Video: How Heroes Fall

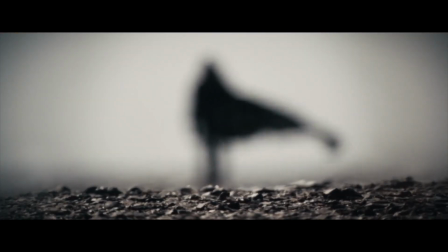249s
While in Macbeth and many other stories, we as the audience are hoping that the hero makes the right choice and doesn't fall,
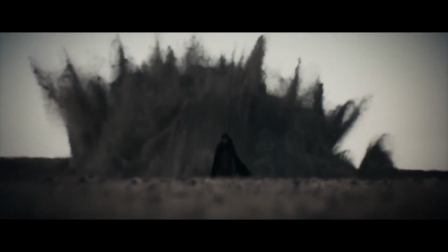256s
in Dune, we kind of want Paul to do it. If anything, we're upset with him for how much he keeps resisting the pull downwards.
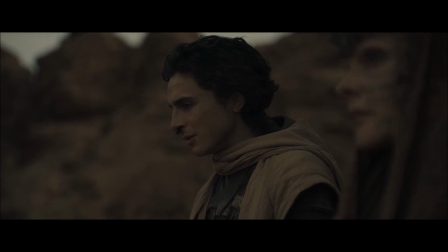263s
Yeah, he doesn't want to launch a holy war that will lead to innumerable deaths, but those Harkonnens have it coming.
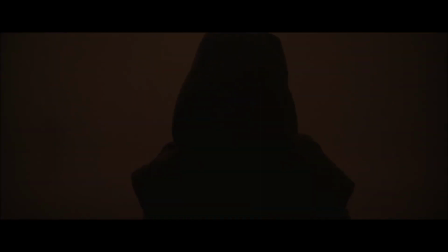269s
Just become the leader they all want and you can finally get revenge.
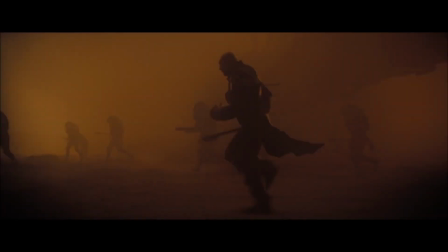272s
Because Paul's opponents are the loathsome Harkonnens and the corrupt and weak Emperor, we want to see him destroy them and claim power.
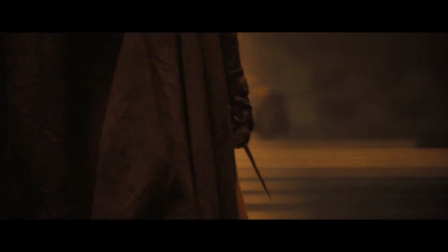279s
Even as he becomes a manipulator, destroyer, and tyrant, we cheer him on.
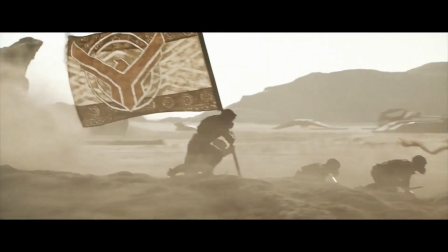285s
The glorious visuals of sandworms going into battle, Atreides' banners waving, distracts us from the tragedy that is unfolding until the end.
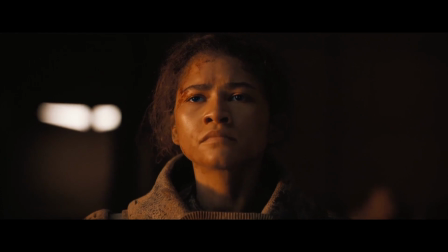294s
The moment when Chani, who's been used as an audience surrogate in a lot of ways throughout the film,
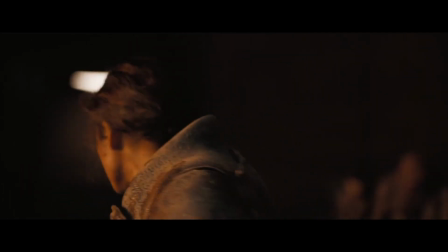299s
finally leaves Paul as he claims the throne in the princess's hand, reveals just how far he has fallen.
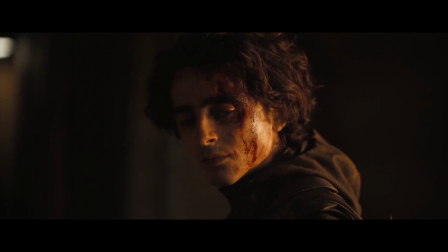306s
This creates an ending for the film that feels surprisingly disappointing. We expected a happy ending.
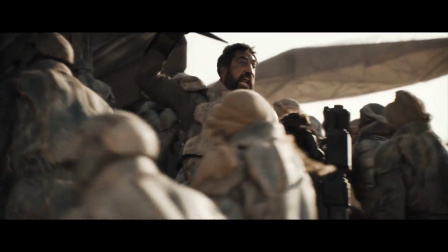313s
After all, the good guys beat the bad guys, right?
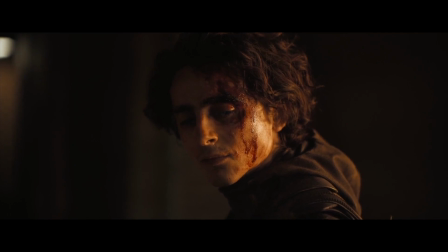317s
Instead, we get a much more somber ending, with our hero having achieved what he set out to do,
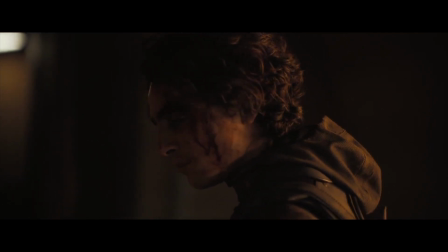322s
yet having lost all that was most important in the process.
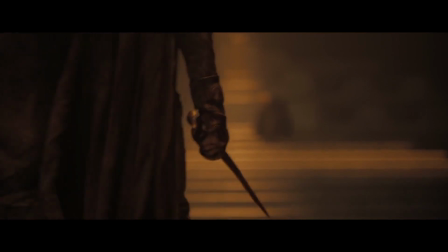327s
So remember, if you want your story of a hero falling to be truly tragic, sow the seeds of that fall beforehand.
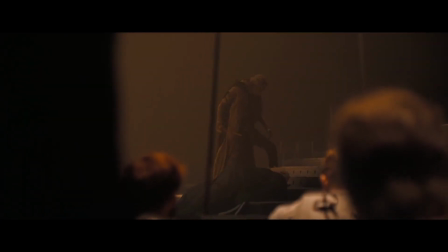336s And then I will do what must be done.
And then let them achieve their goals while losing everything important in the process.
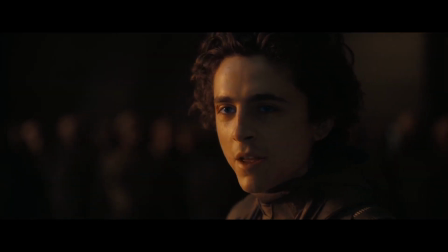344s
I'm AJ, and I hope you found this lesson about storytelling from Dune Part 2 interesting.
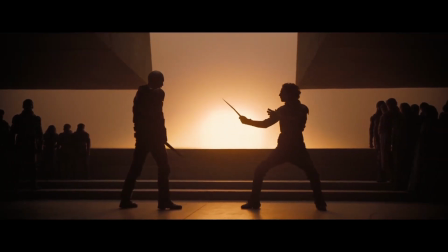351s
Who is your favorite tragic hero? Have you learned other lessons about storytelling from Dune?
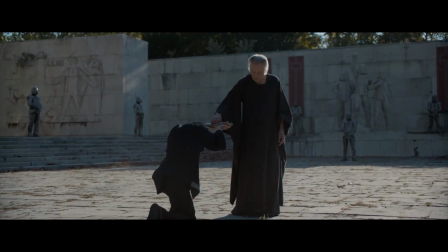357s
Let me know down in the comments below, and like and subscribe for more videos like this one.
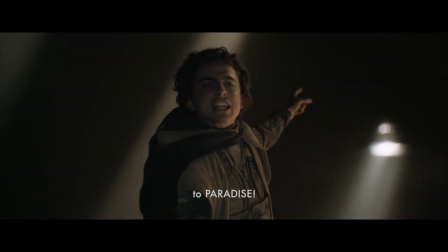362s
Now, go out there and create stories.